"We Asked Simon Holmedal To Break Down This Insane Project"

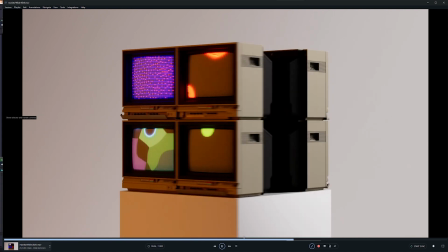[20:12]
So everything feels like they have a dependency that link them together as a kind of cut point and stuff as well.
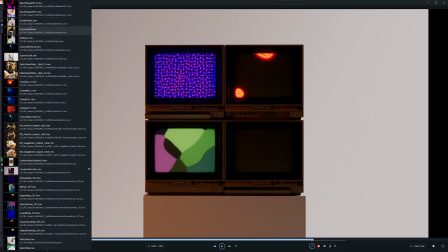[20:21]
I see. Yep. And then we also have I think maybe I don't have it here, the actual fabric itself. Oh yeah, here.
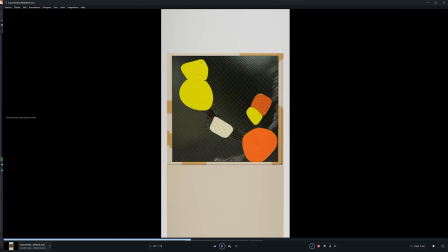[20:29]
So here's like, this one is 16:9 for whatever reason, but or 9:16, but you can sort of see that this has the same rotation as well.
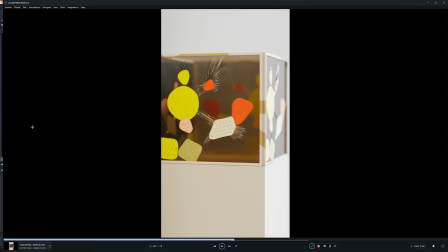[20:37]
So they're all linking with that stuff. And then the edit just became what it is because I started messing around with
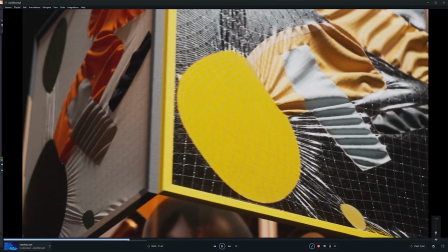[20:46]
intercutting various layers of this together, and it just became a mishmash of it.
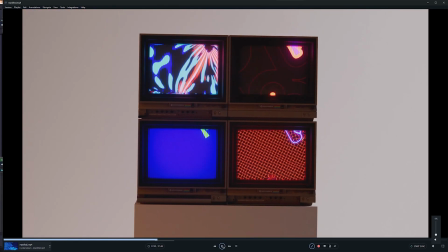[20:52]
Yeah, but before we dig into the scene files, talk about your editing process a little, because it sounds like
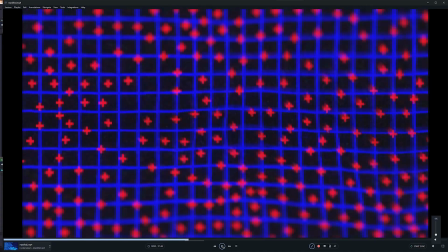[21:00]
you get all these pieces and ideas together first.
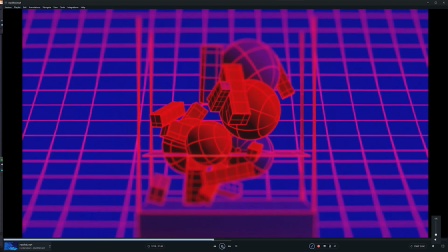[21:03]
So like, do you have an idea of what the end edit's going to be, or do you kind of experiment and then put it all together at the end?
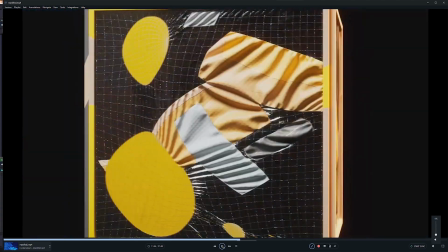[21:10]
Normally, yes, but in this case, no.
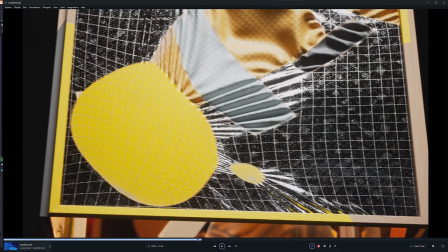[21:13]
I just knew that I wanted to tie together the monitor scene and the scanner and the actual fabric itself.
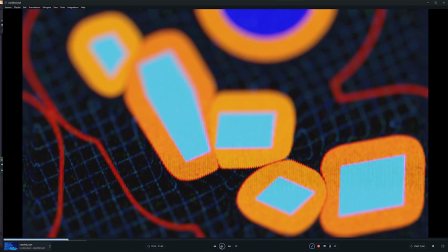[21:22]
And when I had the monitors, I realized it was quite nice to intercut and really get to see the data up close like this.
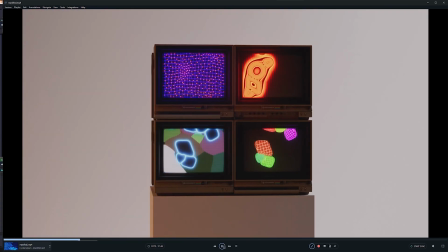[21:30]
So that I love those close-ups. A nice layer, a nice textural element to it.
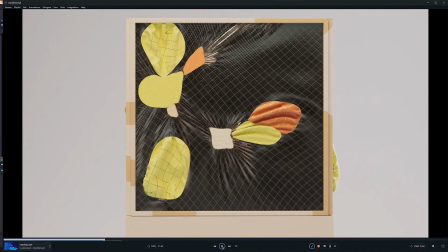[21:36]
And then that led me to like start to explore various
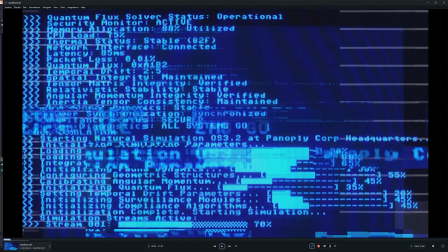[21:42]
consoles data here and like glitches and stuff. So this is like all this here. Simulation, natural simulation, OS3, Panopticon. This is all like, so this is where I have actually utilized a bit of AI
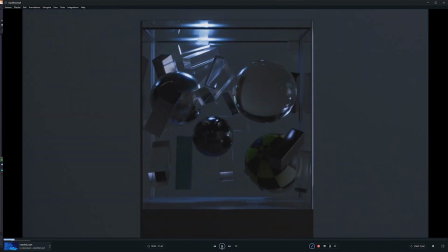[21:57]
ChatGPT to generate all this gibberish that go into that. give me gibberish code to put in.
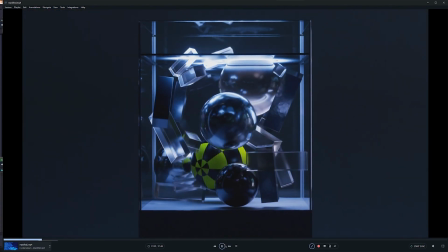[22:03]
Yeah, exactly. Project. But I didn't. Yeah, so it is. I'm being honest about that.
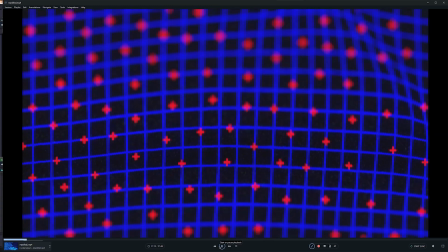[22:08]
Like the code is not written by hand like this,
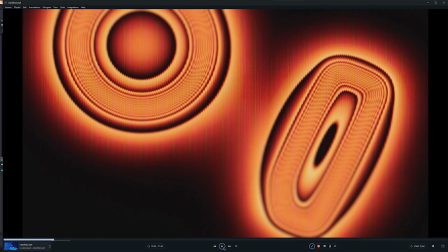[22:13]
but I did like direct it to tell it what I wanted it to be about, and there's a lot of weird gibberish there, but it was kind of fun.
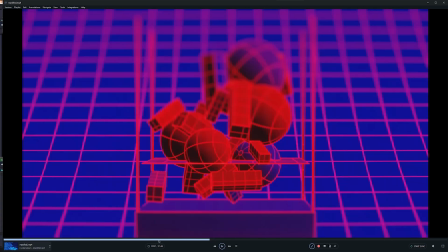[22:20]
That's beautiful. And then I just played around with it in Resolve and just added some,
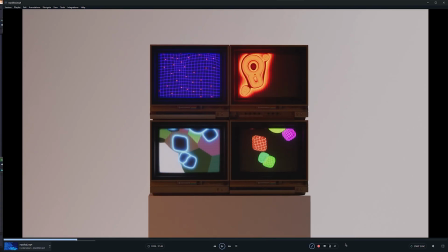[22:28]
there's some scenes toward the end too, Simon. I wanted to ask you about. They're like the 3D pieces.
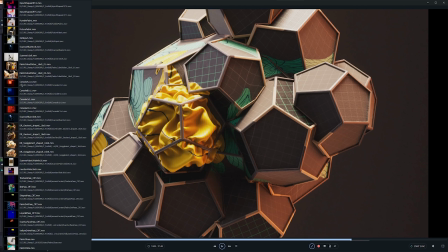[22:34]
Yeah, like. Yeah, how did this tie into your idea? It looks like it's similar, but it's, was this an experiment, or how did you approach this piece?
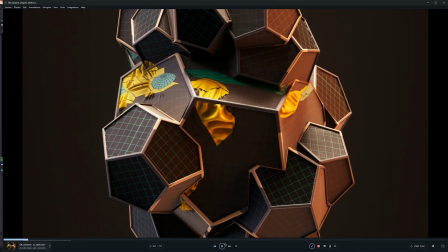[22:42]
So this is a very similar thing technically, but it's a lot more fabric,
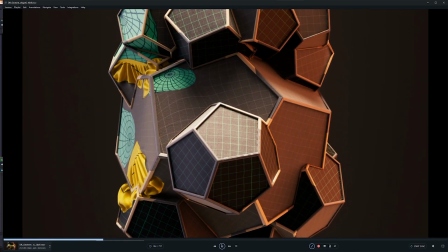[22:46]
so it's not as detailed, which is why I didn't use it too much in the film.
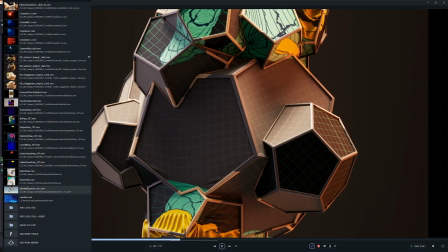[22:52]
I just used it momentarily. I also created a kind of squiggly version, which is this.
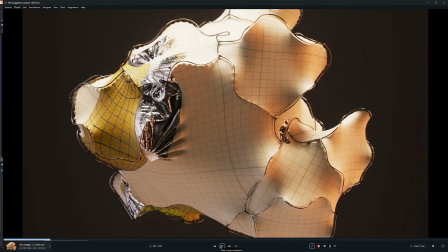[23:00]
So yeah, this is. I have this files as well.
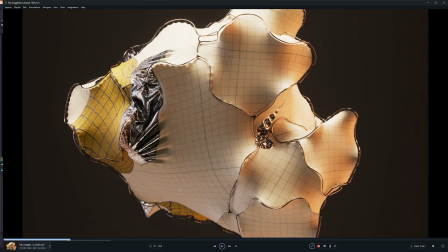[23:03]
The idea here was, instead of shooting using a 2D object, a flat intersection, I used the kind of normals of the surfaces to shoot a ray into the objects and then have 3D objects nib within the shapes,
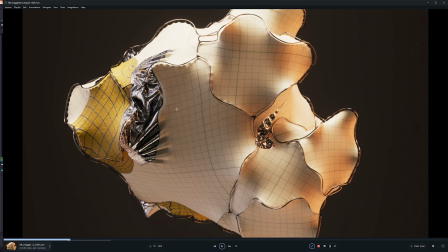[23:19]
and then have that dry the fabric. So they're not physically there in this dimension, if you know what I mean. But there is a parallel version without the movement of the fabric, where I've just taken the normals of the surface and essentially shot the ray inwards to hit the various shapes.
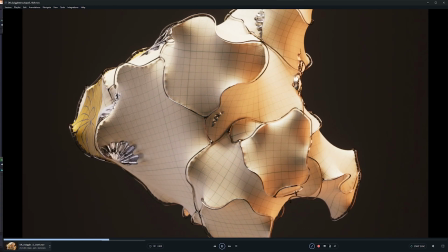[23:35]
So that way, if you have a little bit of smooth normals, it kind of distorts and almost refracts over the surface.
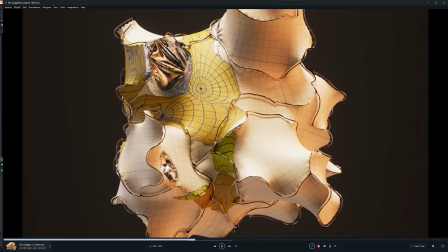[23:43]
And it kind of creates this weird metaball version of the 3D shapes.
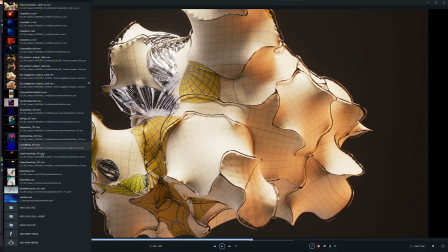[23:48]
So that was kind of the idea behind these. And I actually set up with like P2G, which is a
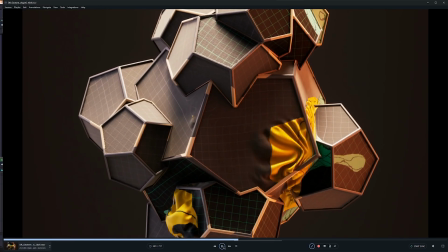[23:55]
way of taking proceduralism to another level again.
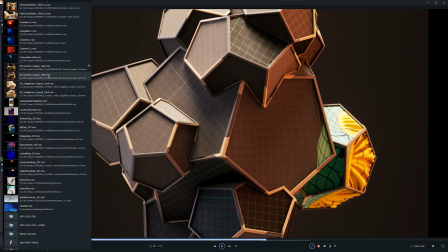[24:00]
So I actually have like 6 or 7 or 8 different seeds, shape 6, shape 3.
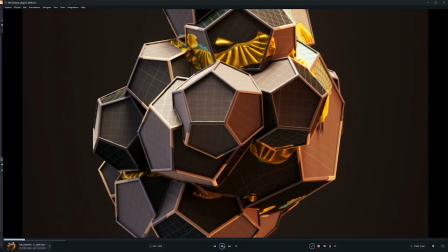[24:05]
These are like just different seeds of the same system. So that was kind of automated.
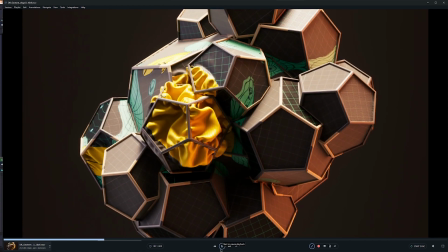[24:12]
So I ran like 8 different ones and just picked the best parts later on.
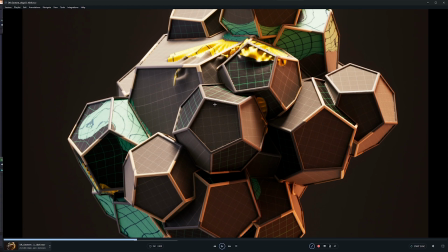[24:18]
Yeah.